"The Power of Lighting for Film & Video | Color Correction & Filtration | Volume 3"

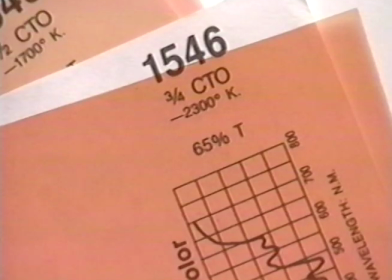3/4 CTO transmits only 65% of the light, so while it provides color correction, it also acts as a light reduction gel.
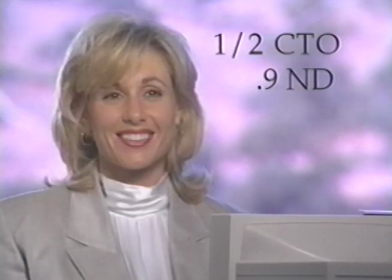For a final image, Holshevnikov decides on only three stops of ND gel, plus the 1/2 CTO for color correction.
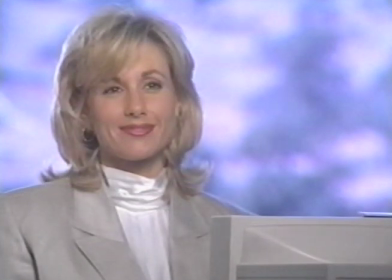A look at our first image without the CTO correction gel reveals how the camera, when balanced for tungsten light, sees the cool blue color temperature of uncorrected daylight.
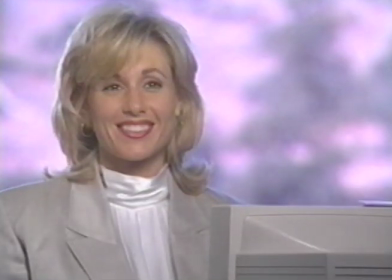The addition of the 1/2 CTO on the window provides the appropriate level of correction for this scene while working with a tungsten light.
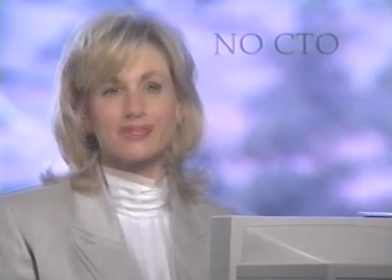It's important to always check different levels of color correction gels for each setup.
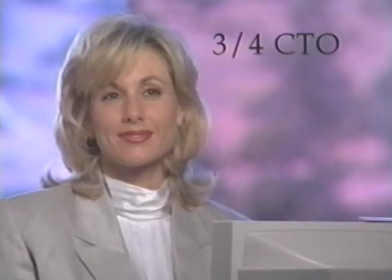What may be right for one day or for one director can be entirely wrong for another.
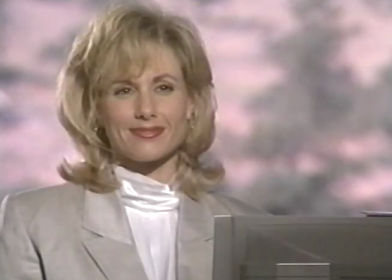Another option for correcting the difference between the color of tungsten light and daylight is to use gels to correct the tungsten lighting to match the color of the daylight background.
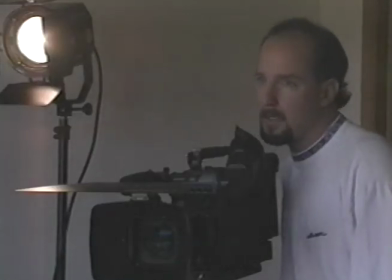For this lighting setup, Holshevnikov selects a 650-watt Lowell Fresnel lensed light as the main light source.
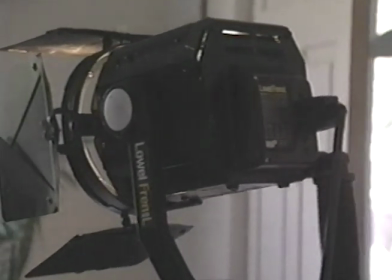The bounce fill panel and the hair light remain in the same position from the previous setup.
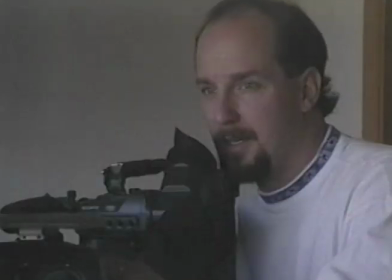The camera is balanced for daylight.
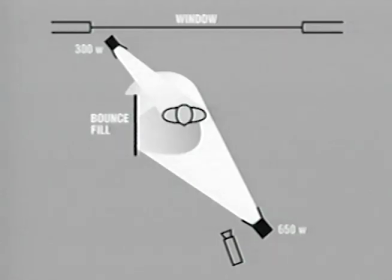A diagram shows the positions of the lighting equipment relative to the subject and the window.
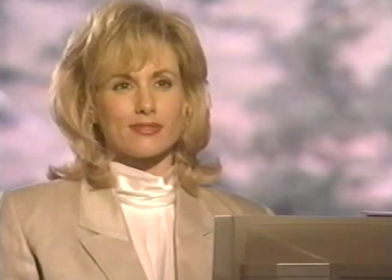Our first image of Debbie shows the effect of uncorrected tungsten light on the subject when the camera is balanced for daylight. Tungsten lights emit a high level of amber-colored light, and here we see that the subject's skin tone appears overly warm in color.
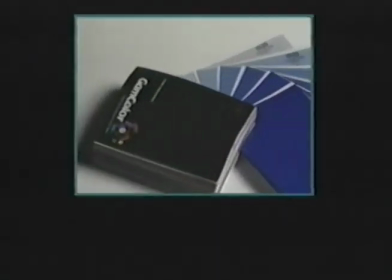CTB, or color temperature blue,
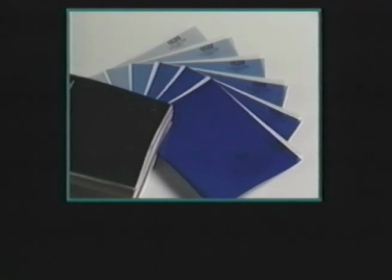is a color correction gel designed to shift the color temperature of a tungsten light source toward the color and spectral distribution of daylight.
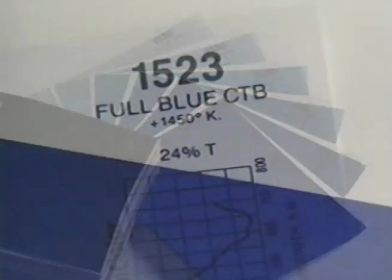In theory,
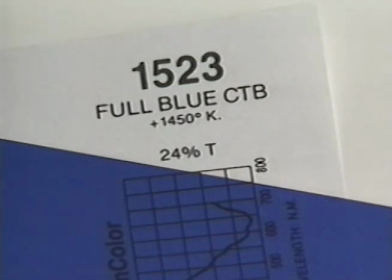a single layer of full CTB gel placed on a tungsten light source will increase the Kelvin temperature of the tungsten light by approximately 1450 degrees and convert the color of the tungsten light toward the color of daylight.
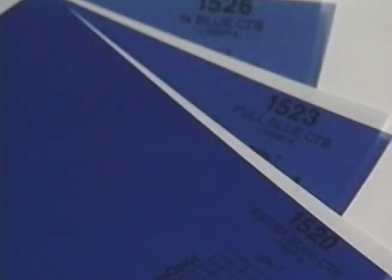CTB gels are available in levels of correction of extra blue CTB, full CTB,
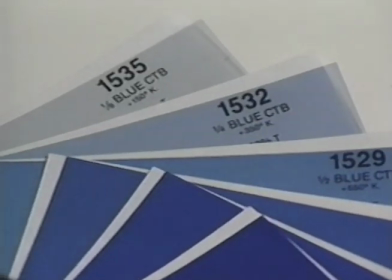3/4, 1/2, 1/4, and 1/8 CTB. Because of the varying transmission factors of the different CTB gels,
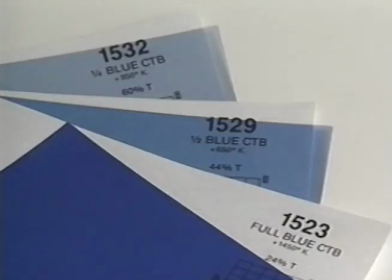wire scrims were used on the light to keep the exposure constant throughout this demonstration.
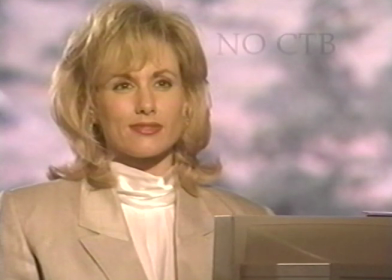Another look at our first image shows the overly warm tones that are produced by tungsten light when the camera is balanced for the daylight background. To reduce the relative brightness of the window, there are three stops of ND gel placed on the window behind our subject.
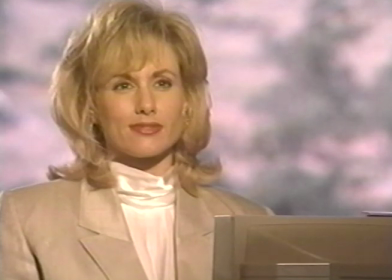To begin the process of color correcting the tungsten lighting toward the color of daylight,
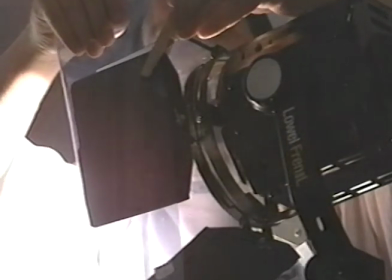we will first add a single sheet of 1/4 CTB to the 650-watt main light.
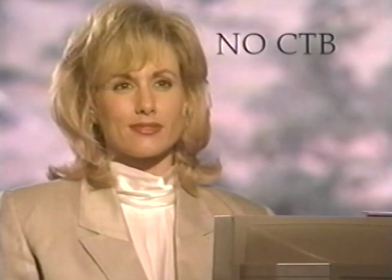By comparing the first image with uncorrected tungsten light,
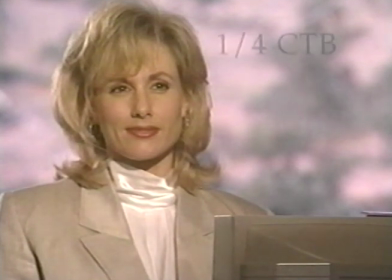we can see that the addition of a sheet of 1/4 CTB gel creates a slight shift in the color of the skin tones on our subject. The skin tones now appear slightly cooler, but they are still too warm to be considered a normal skin tone.
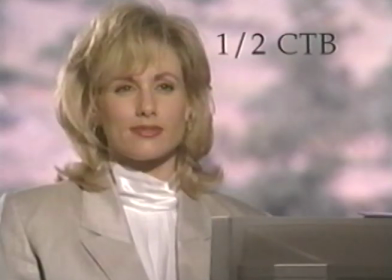The use of 1/2 CTB gel on the light absorbs even more of the warm amber
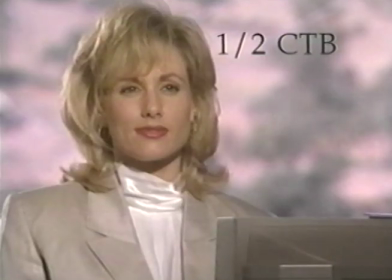light from the tungsten instrument and provides only a slightly warm skin tone on our subject. One might decide to use this level of color correction if you or the director prefer a warmer skin tone for the shot.
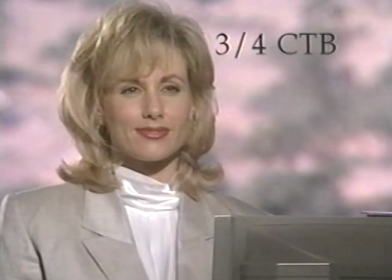Attaching a sheet of 3/4 CTB gel to the tungsten light provides the appropriate level of color correction for this setup. The skin tones on Devi appear correct and natural, relative to the daylight white balance setting on the camera.
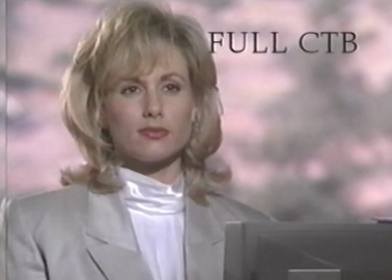The use of full CTB correction in this particular shot shifts the color correction of the tungsten lighting too far, and the skin tones appear slightly blue and unnatural.
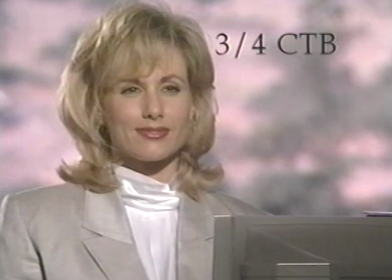As with the use of any correction gel, some testing or color temperature calculations must be made for each setup to achieve the proper level of correction.